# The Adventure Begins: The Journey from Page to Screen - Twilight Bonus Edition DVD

Jacob sneaks out of the forest and he is delivering a message to Bella from Billy Black.
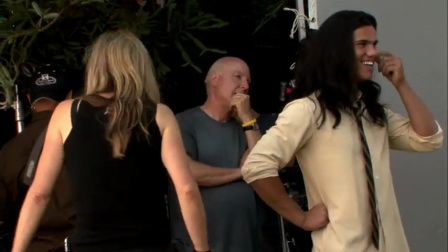1753s
When we put the whole movie together, we realized that you were really kind of missing Jacob at the end. So we filmed kind of a short scene, but it's important because you still get that taste.
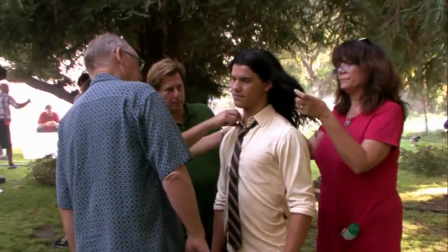1762s
You get that rivalry going between him and Edward and kind of like, helps us get into the next books. Jacob got to get dressed up, wear his nice clothes, best as he could. He dug in the closet and like, you know, found some of his grandfather's stuff. But this is Jacob's dressed up prom due.
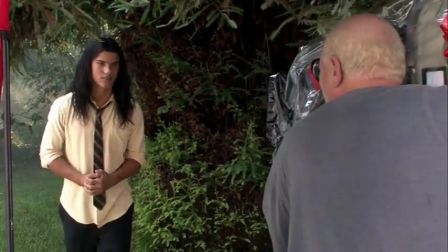1780s
Marker. Action.
The only girl I'm interested in is already taken.
He sees Bella pull up with some blood-sucking leech named...
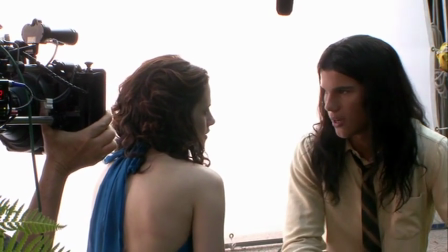1789s
Was it Edward? And when Edward moves away, Jacob sneaks in for the kill.
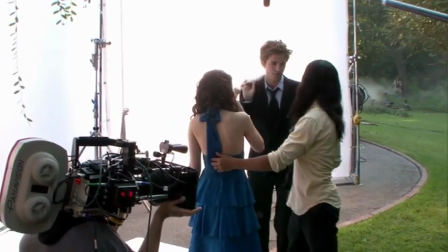1794s Jake, I'll take it from here. Guess I'll see you around, Bella.
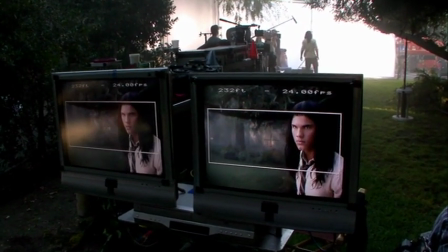1800s
The
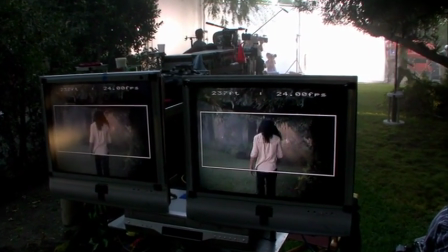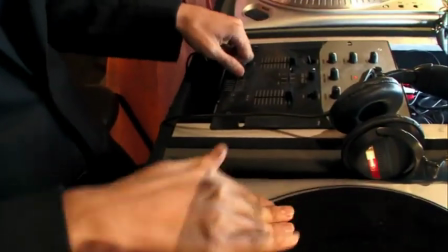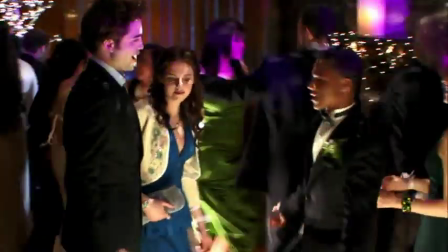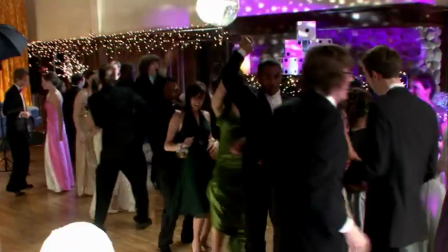1820s
goal is keep some body parts shaking at all times. You never know when the camera's on you.
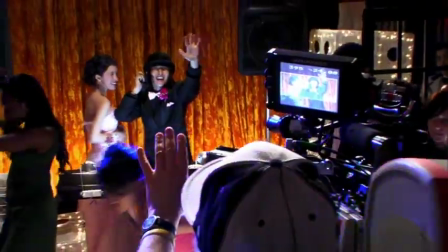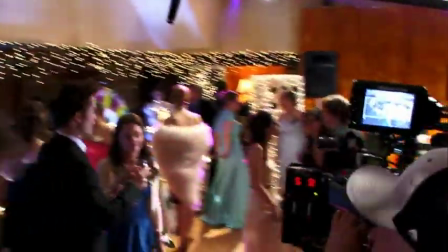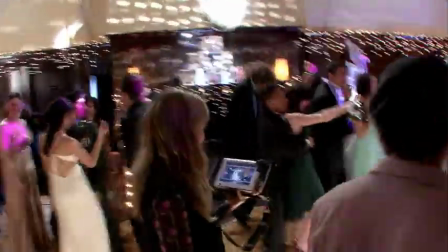1835s
Great, you guys!
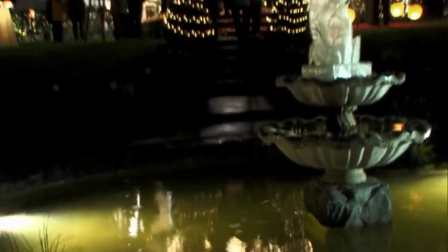So tonight we're trying to do our final scene in the movie at the prom where Edward and Bella are out in this kind of cool
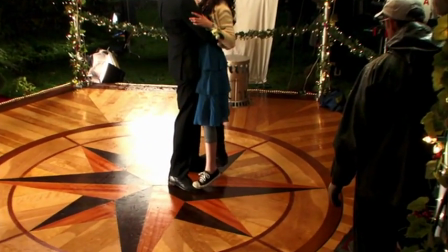1852s
gazebo with all these different lights and we're on a turntable and they're dancing and Bella asked him to turn her into a vampire. So we're going to see if that happens tonight. We're not sure yet. It's 2 o'clock in the morning or whatever.
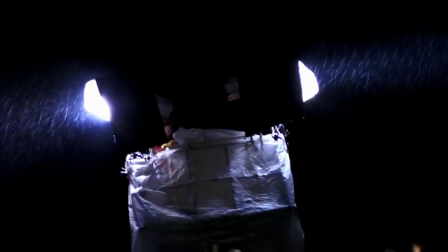1867s
It's freezing cold. It's raining. It's going cold! Really cold! Many, many problems. Rob fell? No, I didn't see Rob fall. I wish I did. Action!
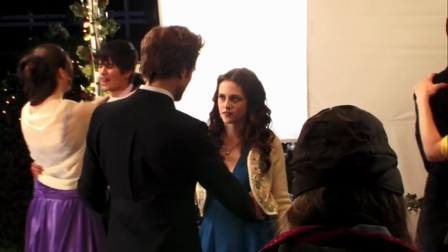1887s Shall we? You're serious.
She has a broken leg, so I manipulate her into dancing.
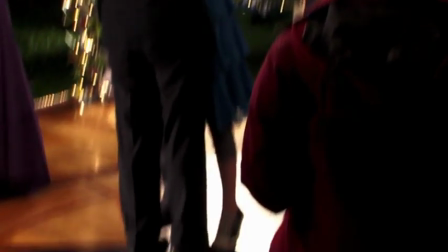1896s
like, making her stand on my feet.
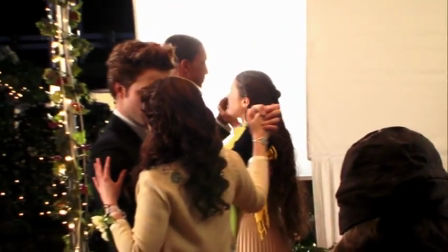1900s Edward, why did you save me? You just let the venom spread. I could be like you right now.
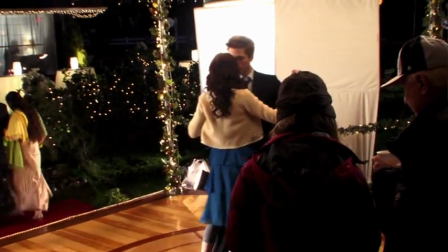1908s
For me, it's like, last-ditch effort to sort of communicate,
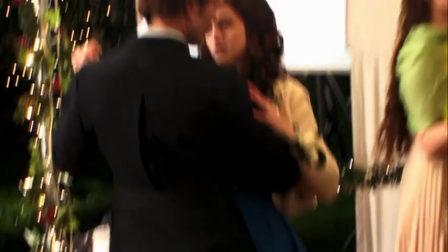1913s
like, desperately that I need to live forever, because you're gonna live forever. It seems like he's, like, letting it all slip through the cracks.
Is it not enough?
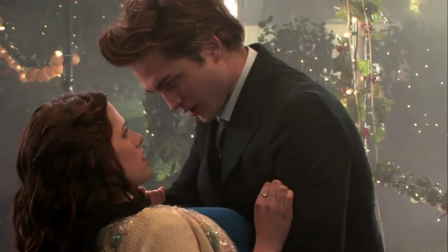1924s just to have a long and happy life with me.
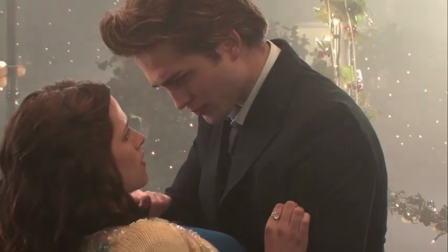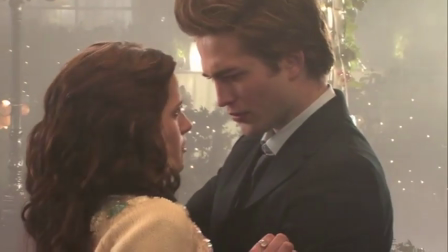1933s For now.
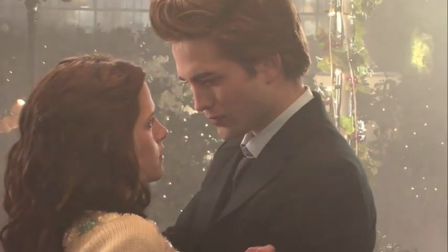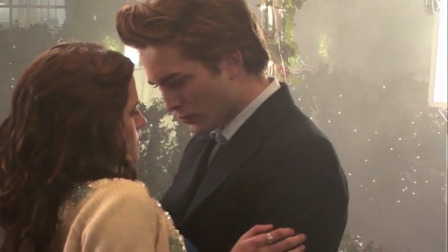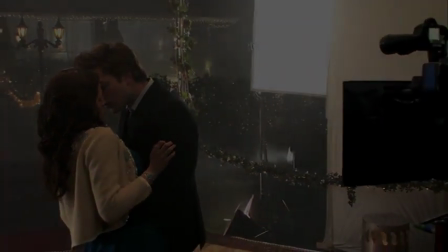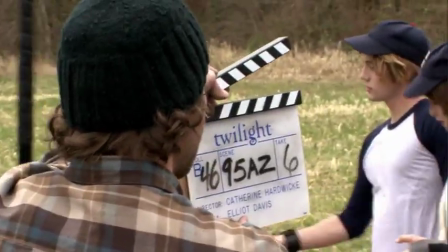1962s It's time.
Ready and action! Let's
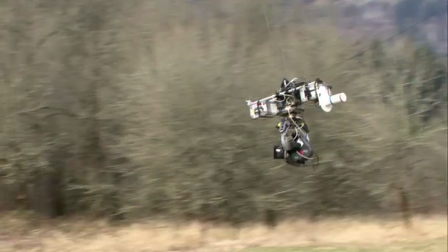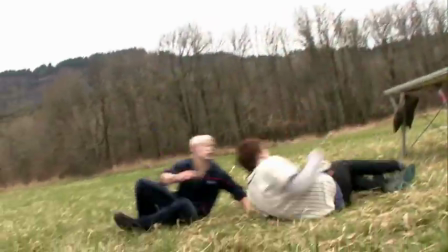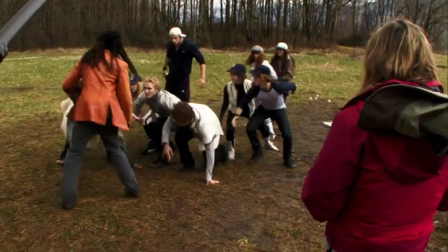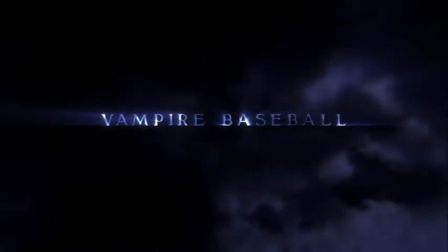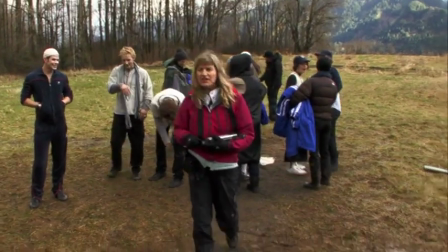1992s
do it! Do it again! Right away!